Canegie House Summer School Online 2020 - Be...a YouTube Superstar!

I'm James. I work here at Carnegie House in Bridgend on Wyndham Street. Now, over the summer, I'm going to be leading a different short workshop on our Facebook page each week, and I'd love for you to get involved. We're going to be exploring how to write your own scripts, how to make and use puppets, how to create different characters. This week, though, we start with how to be a YouTube superstar.
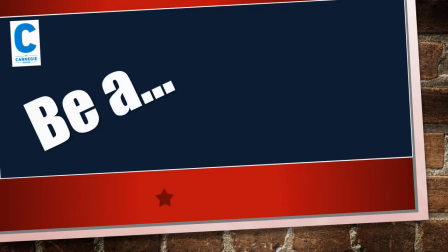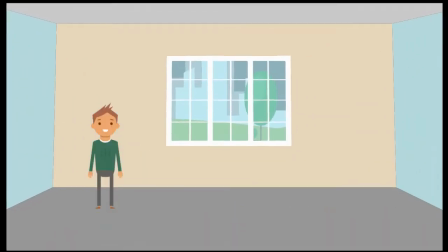36s
So, first things first, you want to make a film. But what sort of film are you going to make? Is it going to be a documentary?
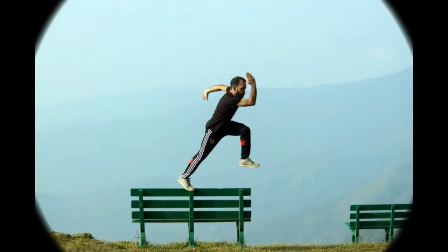42s
Is it going to be a vlog? Is it going to be an action, an adventure film, a comedy? What do you want to make?
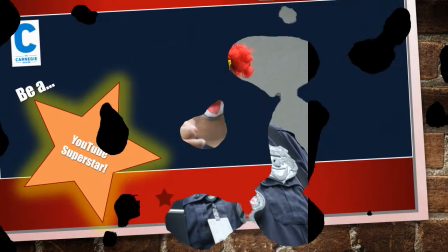48s
Decide on that first.
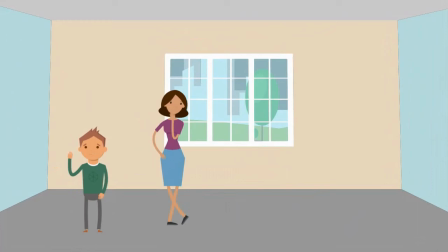52s
Now you've decided on the sort of film you want to make, you need to decide who it's for, because it's going to be different if you're making a film for your mum, or for your granddad, no matter how funky he thinks he is, or for your friend from school. It's going to look and it's going to feel different.
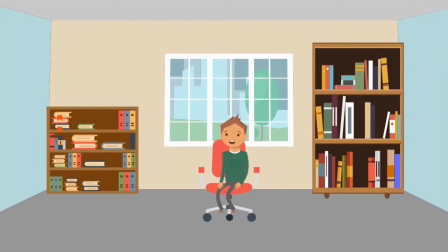69s
Remember, the most important part of any film is the story you're trying to tell. It needs to have a beginning, a middle, and an end. So if you're making a documentary, you're usually trying to answer a question. If you're making a vlog, then you might be telling us a story about your life.
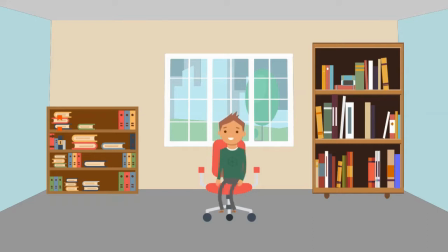87s
If you're making a fiction film, then you might already have a story lined up, but you need to be able to tell it quickly. And that's why planning when we're making films is so important.
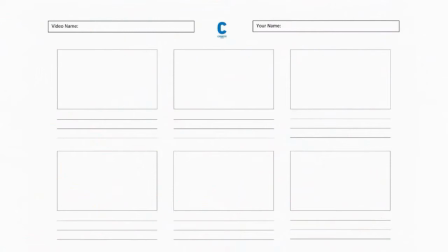101s
So now we know the sort of film that we want to make, who we're making it for, and the story that we want to tell. Now, it's really important when we're making a film to plan properly. Otherwise, it looks really messy and a bit all over the place.
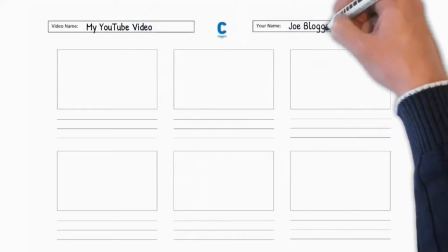113s
Now, you can write a script, but an easier way of planning is to create what we call a storyboard.
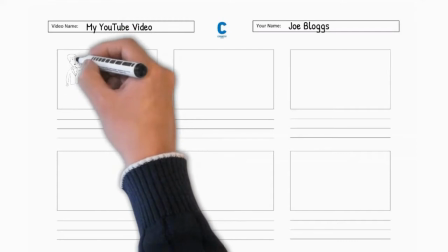118s
And a storyboard is a bit like a comic. In each of these boxes, you'll see a different picture, and each of these pictures represents a different shot in the film.
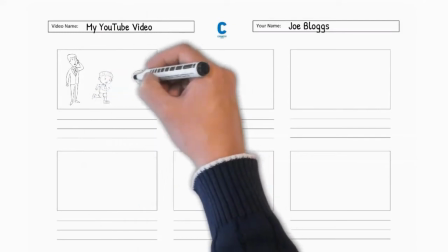127s
Underneath, you just write a little note about what's happening in that shot.
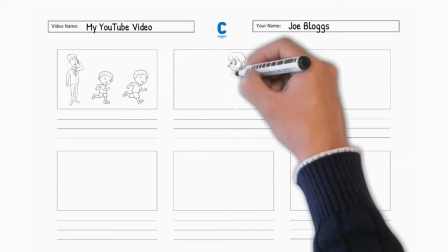131s
Now, you don't have to be great at art to do this. It's about bringing your imagination to life in a way that you can record.
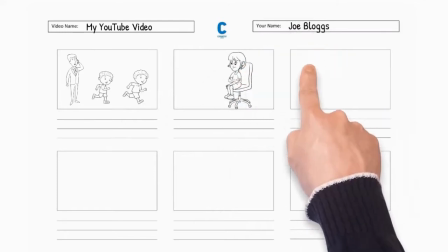138s
You can just do it with stick figures.
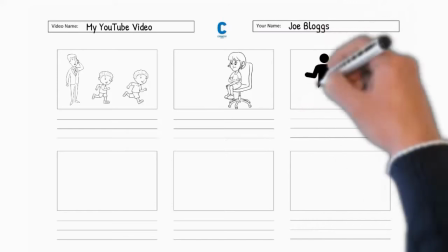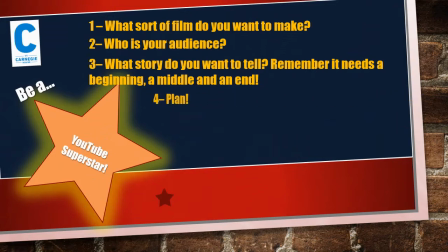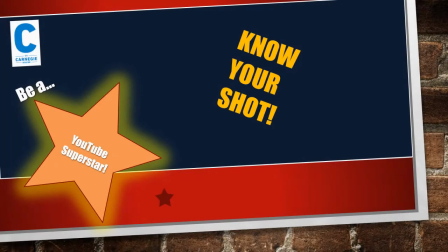152s
Now, when we are shooting a video for YouTube, it's really important we keep our viewers engaged and interested in what we're doing. One of the ways that we can do this is by using different types of shot. And a shot is where we set the camera up and film something, and then we stop.
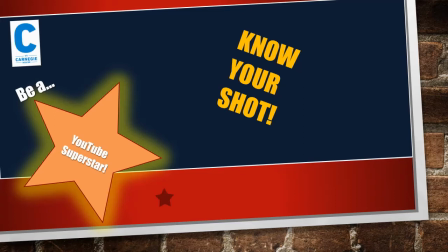167s
And we move the camera and film it in a different way. There's lots of different types of shot, and why don't you experiment with your own? See what putting the camera up high does to the person that you're filming, how it makes them look, maybe looking at them from underneath.
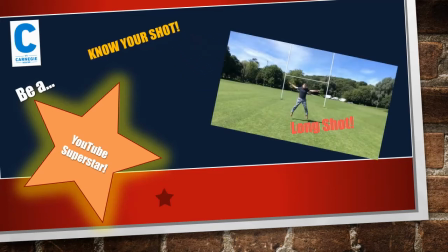183s
So here are some basic ones. We've got the long shot. This is really good at showing the audience where you are, because you can see a lot of the scenery behind the actor. Unfortunately, we can't see what's going on the actor's face, and that is really what we want to see when we're making a film.
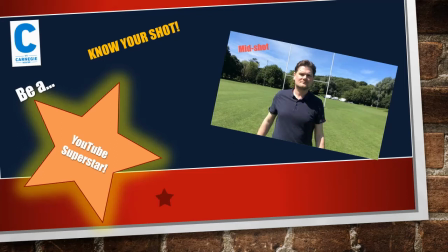197s
We've got the mid shot, which is great. It goes from just above the tummy button to just above the top of your head. You can still see the scenery in the background, but we can see a bit more of the actor. You can also do this with two people in the shot. Of course, at the moment we can't be too close together, but maybe somebody on the far left and somebody on the far right.
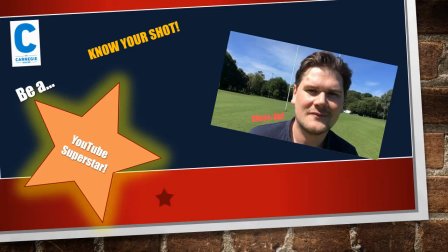215s
We've got the close-up. Really useful if you've got somebody doing a piece to camera where they're talking straight down the camera lens at the audience. It really helps the audience to connect because you can see what's going on in the eyes of the actor or the presenter.
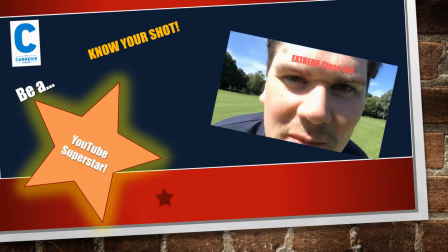228s
Ah! Gosh, we don't want to see that one too often, do we? The extreme close-up, really scary, but you can really see what's going on in the actor's eyes. Maybe you'll have the perfect place to use that in your film. Why not have a play around and see what you can do? See what effects you can create. Have fun with it.